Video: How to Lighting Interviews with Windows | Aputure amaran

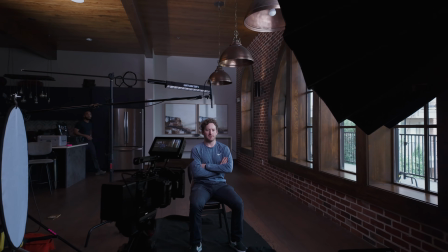0:00 Welcome back to the channel. In today's video, I bring you behind the scenes of a project I worked on earlier this summer.
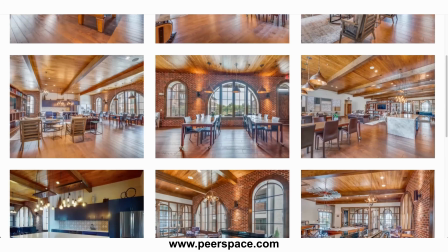0:05 I was brought on as a producer with a crew of 7. I talk about the location choices and break down the lighting used to get these amazing results.
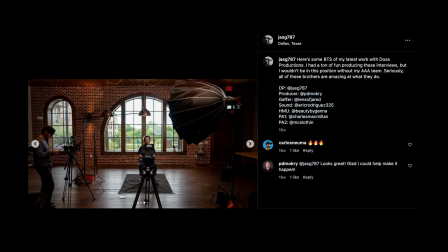0:14 So let's get into it. Jose Santiago with Doxa Productions brought me on for this project. We had a lean crew. We didn't go too crazy with it. We had Jose as the DP director. I was the producer. We had Jared as a gaffer.
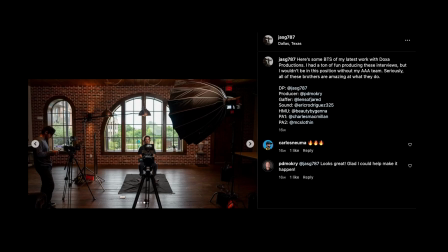0:30 And then for sound, we had Eric, hair and makeup, Jenna, and then two PAs, which was Charles and Trey. They kind of helped with G&E, camera setup, anything that was needed. We all worked together to get the job done.
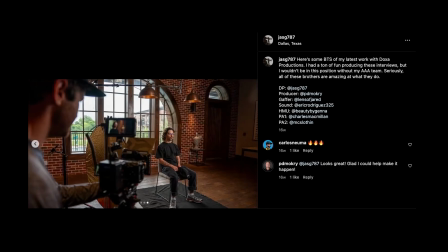0:44 You can see some behind the scenes here on Jose's Instagram. You could also follow everyone. Everyone would really appreciate it on their Instagram as well. One of the first jobs that I was tasked with was finding a location.
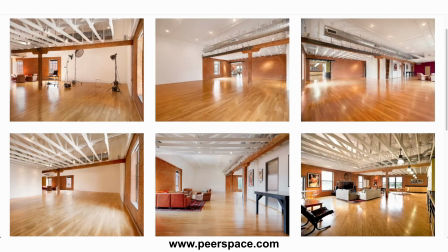1:00 And one of the requirements was a space with windows and then also a space that we could do multiple interview setups in multiple locations in this space.
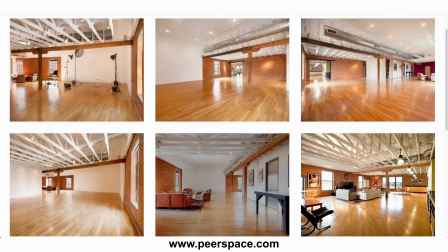1:11 So I was tasked with bringing in 3 different ones. So this was one of the spaces I recommended.
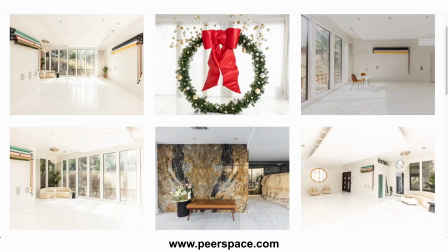1:17 Another space that had some great natural light windows around the space that we could utilize,
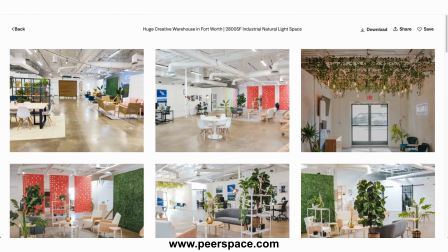1:25 and then another one here didn't have as many windows,
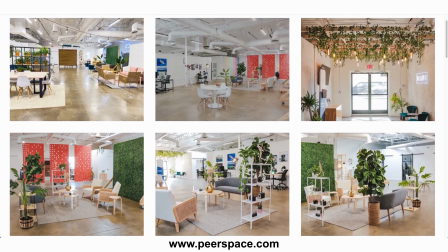1:29 but did give us the opportunity to actually have different setups in a small space. And this is actually George's studio, which is blank. And we've actually shot there multiple times if you watch the vlogs.
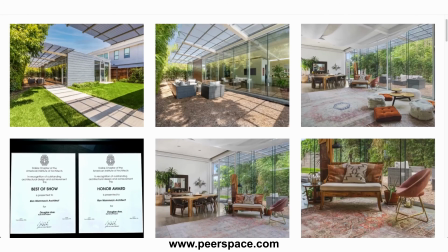1:44 The client decided that they were going to also look for some, and they chose this location.
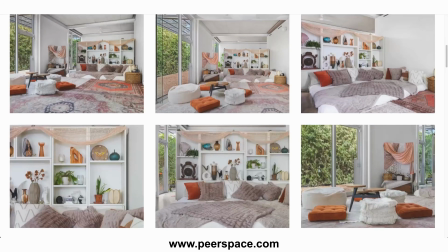1:52 They went to scout it with Jose and realized it was a lot smaller than they expected.
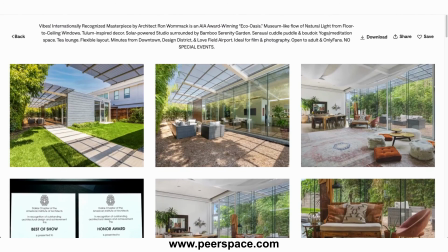1:58 So they went on the hunt for another location and ended up landing on the one we filmed at, which is shown here.
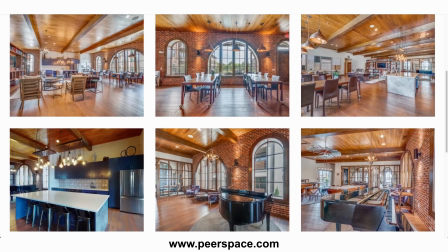2:05 So that's just a little insight on hunting down locations, on what clients wanted. This fit the look overall of what they were going for. And this was the one that was picked overall versus the others.
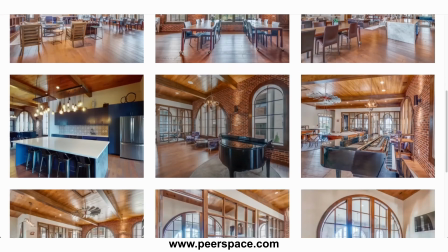2:19 Now, things to consider when looking at these spaces is access. This was on a second floor.
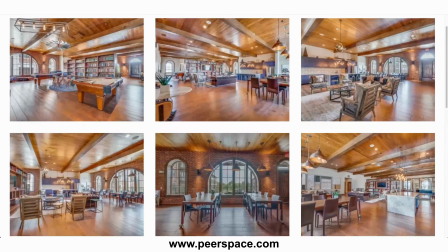2:25 Luckily, they had an elevator, but some of the spaces may look really nice and only have access with stairs,
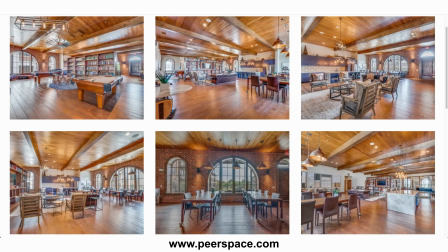2:32 and that just makes it a lot harder to bring equipment up and load out.
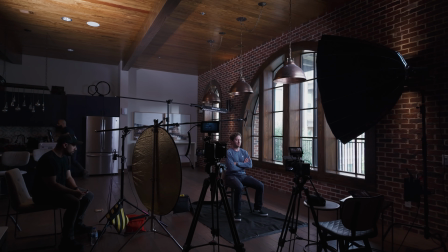2:37 Let's take a look at the setup. You can see we have a dome shining on the subject.
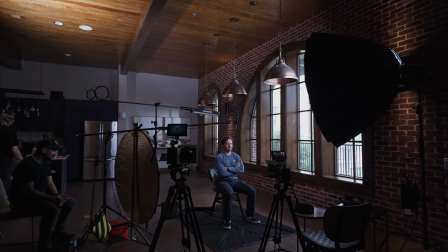2:43 Up at the ceiling, we have a bounce of light that's creating a fill and bringing up the room tone.
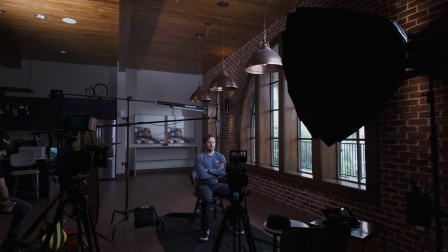2:49 Our windows are to the left of the subject, camera right.
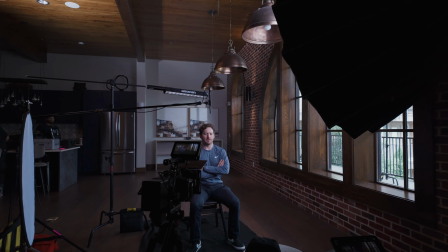2:53 That's why we're motivating our key light from that same direction, bringing it around and giving it a little bit of a wrap.
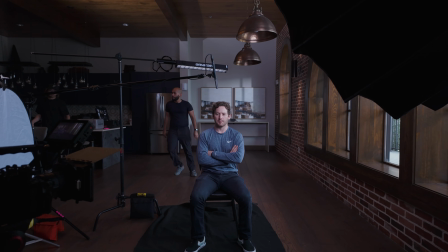3:00 In the background, you can actually see some light shining through onto those picture frames straight back.
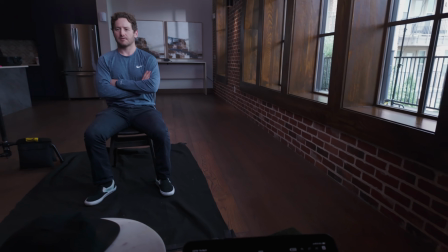3:08 And to the left of the subject, we actually had a bounce to give us a little bit more fill.
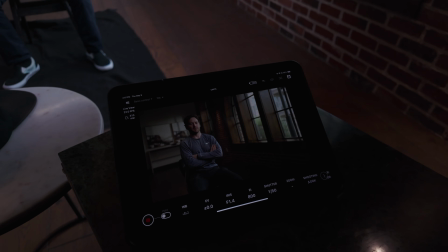3:14 And we were connecting via the Sony control app to get a good look at everything.
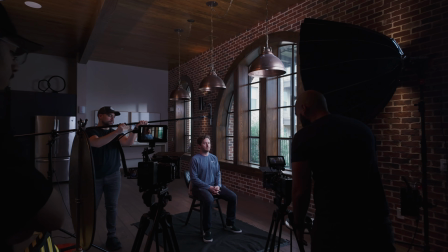3:21 So we really wanted to utilize the big space and the windows to motivate the lighting of the subject.
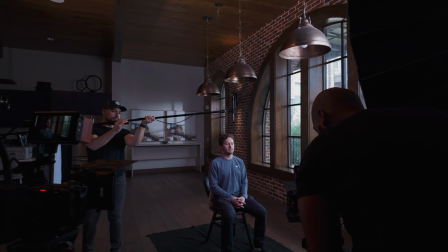3:30 So wherever the light's naturally coming from, we wanted to replicate that and give it that same look overall.
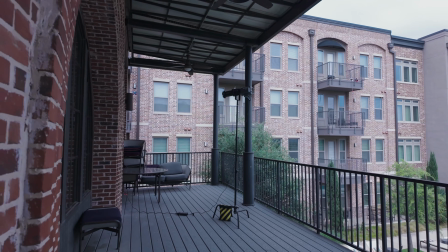3:37 And then right there, you see that white bounce that's creating some fill. Right here, we have a
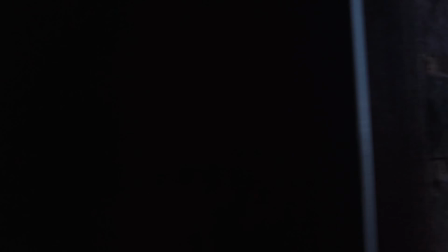3:44 300C with a spotlight that's carrying over through the windows into the background,
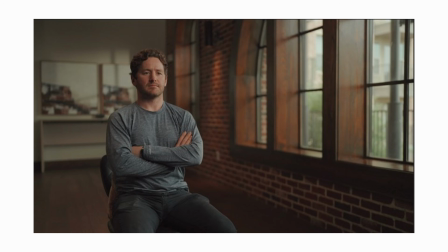3:51 straight back, giving us a pop of light. And this is what it looked like out of camera on the wide shot.
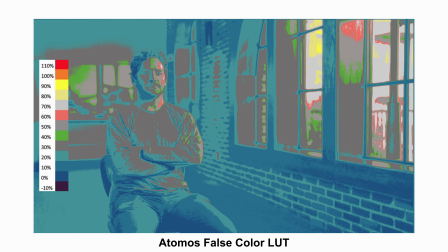3:59 Here's the false color LUT applied to it so you can see where the levels are,
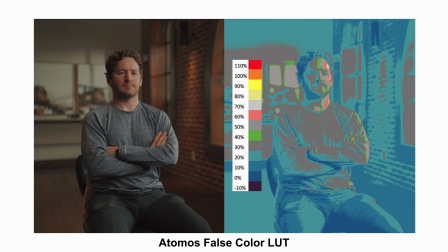4:03 and a side by side with the wide shot with false color.